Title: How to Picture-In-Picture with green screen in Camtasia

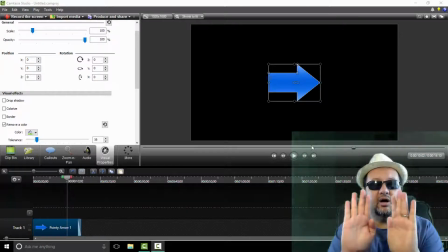(4:09)
See a very white light and very golden light coming from this direction.
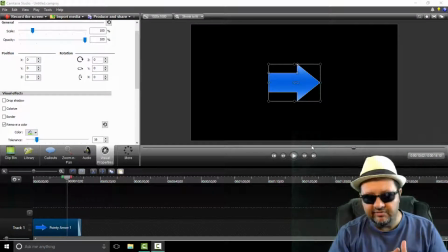(4:16)
Just to add a little bit of humanity back into me, I believe. So that's my personal setup, and that's how I did this. In Camtasia, once you have recorded your screen footage, right?
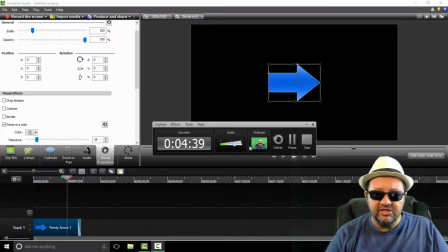(4:30)
Or actually, before you start, go and actually have a look at your settings, and you'll see it allows you to import your webcam footage.
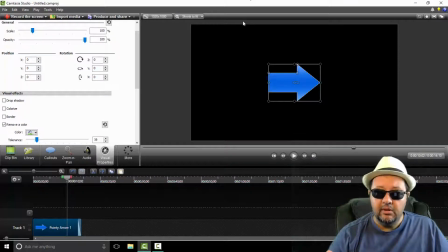(4:36)
And that's all I'm using. I'm just using my webcam to put the image in image, okay? So I'm importing my webcam footage at the same time as recording my screen. And if I look on that, I see, okay, no shadows or anything like that.
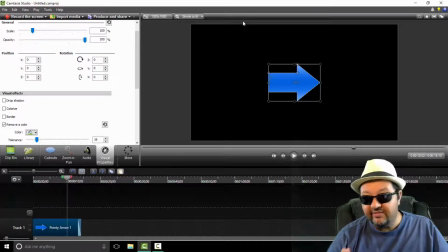(4:53)
I'm currently recording with my webcam at 720p at 30 frames per second. Those are my settings. Once you have all of that, you start recording your screen, and when you're done and you go to editing, you just drag your in-camera footage up a little bit,
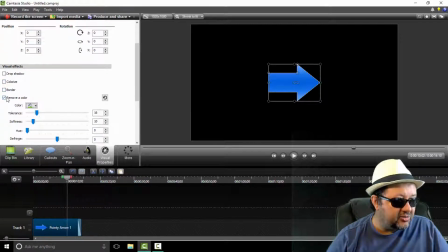(5:10)
highlight it, and then all you're gonna do over here, you're gonna come over here to where it says remove color, right? And you're gonna click on that, you're gonna take the pipette, and you're gonna go to the background. I'm just using this as an example, right? Show you how it works.
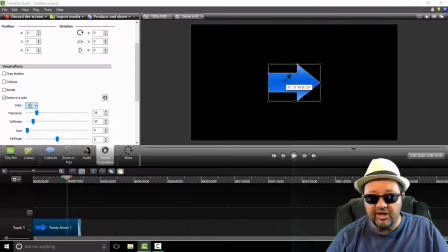(5:23)
Go to the background footage or image of your in-camera stuff, and on the green of the green screen, you just click on that.
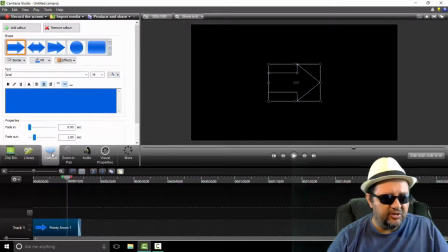(5:31)
You'll see Camtasia automatically removes that. So if we were to have something else, like say a this over here, right, and then have that over there,
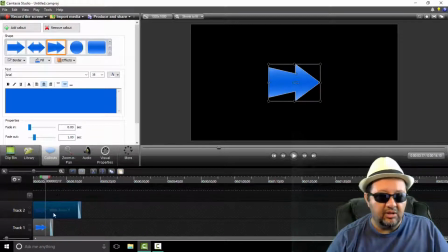(5:49)
you'll see that the one is actually over the other. Okay, the one is now transparent. So that's all Camtasia did, is it took that color that you selected out.
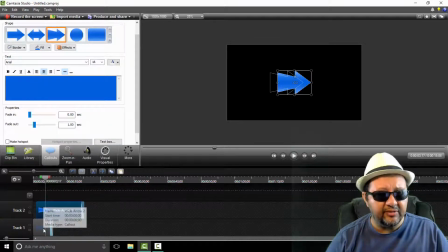(6:02)
And then what you do is you actually go and play around a little bit with the settings over here.
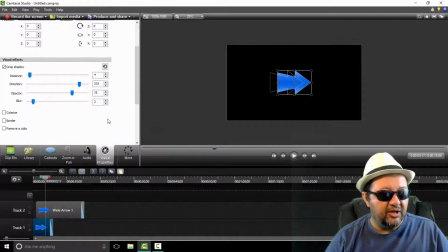(6:10)
Where are we now? Visual. Okay, you go over here, and with your settings over here, you just mess around with it until you get a reasonably good effect, okay?
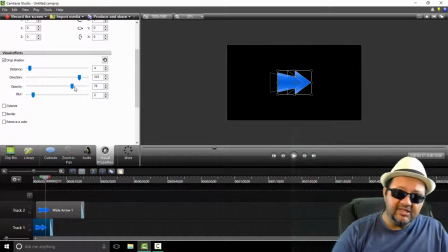(6:21)
So it's not as complicated as you think it is. It is not as expensive as you think it is. The links to my gear that I purchased is in the description below, so you guys can go check them out.
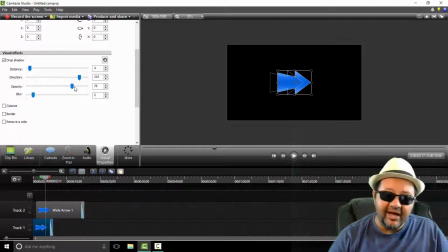(6:35)
I think it comes up with a really good effect, because I do like that it takes the background out, provides the viewer more of a view of the actual screen that we're dealing with over here and the things we're talking about.
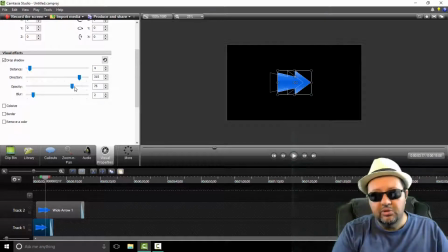(6:48)
I don't have any distracting background, and if something was to move around in my background, it wouldn't draw the viewer's ire to that. So I think this is just a better way for me to do this. Yes, it is a little bit of a pain in the ass to set it up.
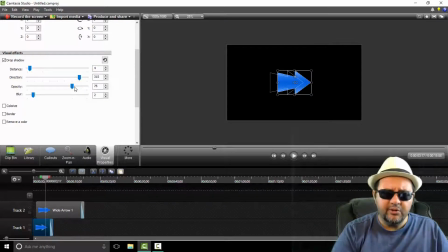(7:02)
And yes, you know, it costs a little bit of money, but often, you know, getting a better effect will get you more views. And at the end of the day, more views, for instance, on YouTube will be more effective for you, right? You know, here on YouTube, my job is to get as many views as I can. That's how I make my pittance, okay?
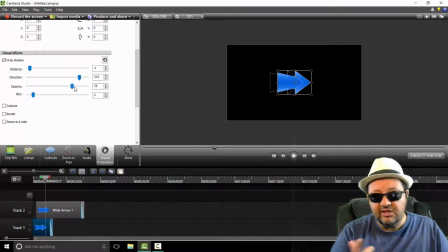(7:20)
So more views equals more money. And if you don't know, I'll tell you, YouTube, the income I generate from YouTube has actually purchased my video lights and my green screen for me. I used to have very crappy things before this that I made do with and struggled with.
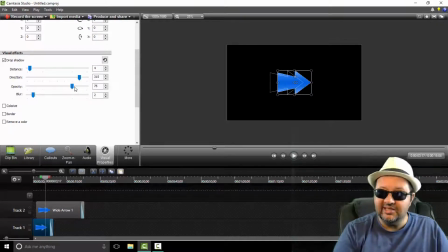(7:36)
And now I can basically tell you guys, don't bother struggling, man. Just go spend the money, because YouTube is going to give you that money back if you're on YouTube. And if you're in any marketing, you know, you will actually sell more products. Your videos look better. Okay. So if you do this video in video kind of thing, I think this is a good way to go.
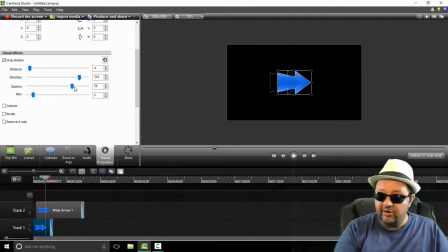(7:56)
Right, so that's it, guys. Again, not very hard to do, not very expensive. One person asked how it gets done, and I responded back with a video. If you have a question on something you'd like to have me explain to you, you maybe want a video made, ask in the comments, dude.
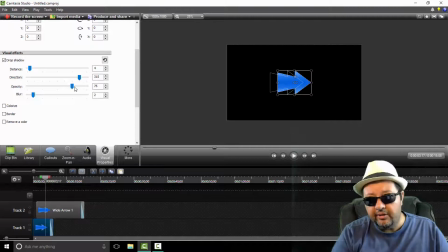(8:13)
If you comment on my video, I respond, okay, as much as I can.